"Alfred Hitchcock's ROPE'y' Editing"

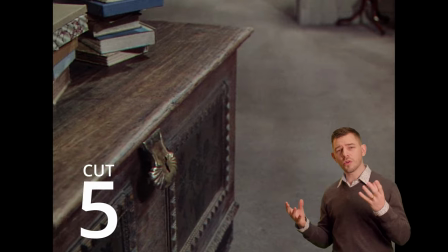4:07 However, when he seems to be getting rather close to the truth, the more confident of the two murderers grips a hidden pistol in his pocket.
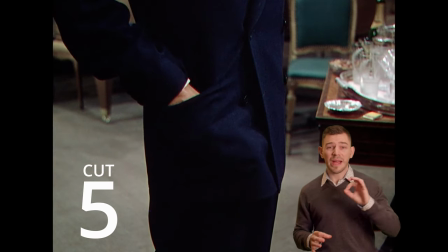4:14 Here, Alfred cuts straight back to the party guest's face to see his recognition.
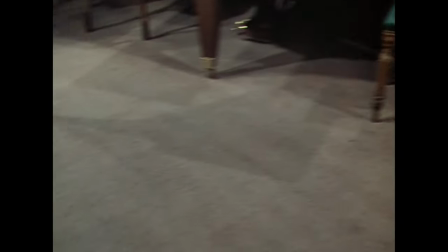4:20 Well, I think I'd get Philip to help me carry him out of the room, down the back stairs, and the two of us would put him into the car.
A whip pan would have removed the immediacy of this recognition and his smooth covering by changing the story at the last moment, to allay any suspicion that he knows the actual truth.
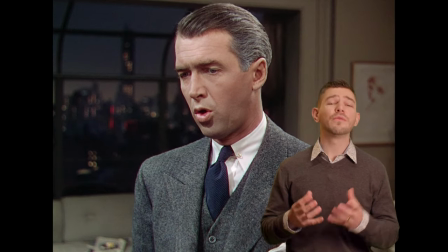4:39 The cut here also reveals that he finally recognizes just how dangerous the situation is,
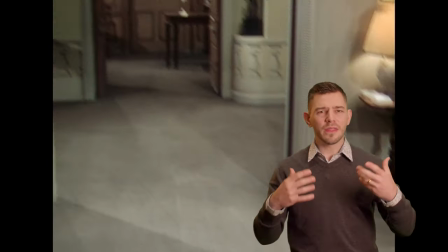4:46 therefore he is finally caught up with the audience and knows as much as we do.
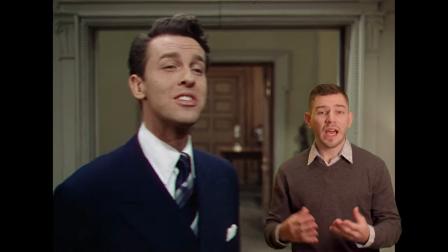4:50 This is extremely cathartic and although he plays the antagonist,
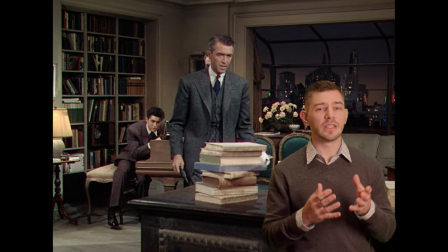4:55 we are actually rooting for him to find the body and stop these men before they do it again, proving that their twisted logic of the world is wrong.
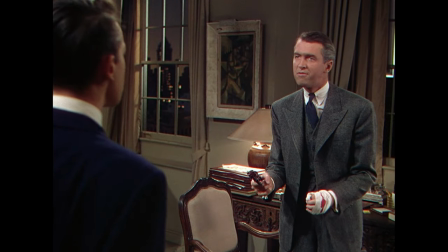5:03 There must have been something deep inside you from the very start that let you do this thing.
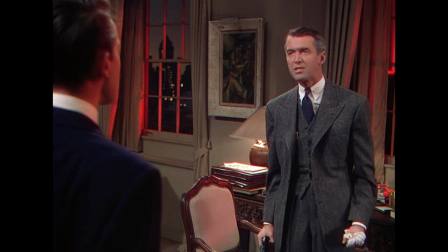5:10 But there's always been something deep inside me that would never let me do it."
Alfred Hitchcock's rope may be a brilliant real-time piece of filmmaking, but with just five choice cuts in the entire film, he proves that drama is real life with all the boring parts cut out.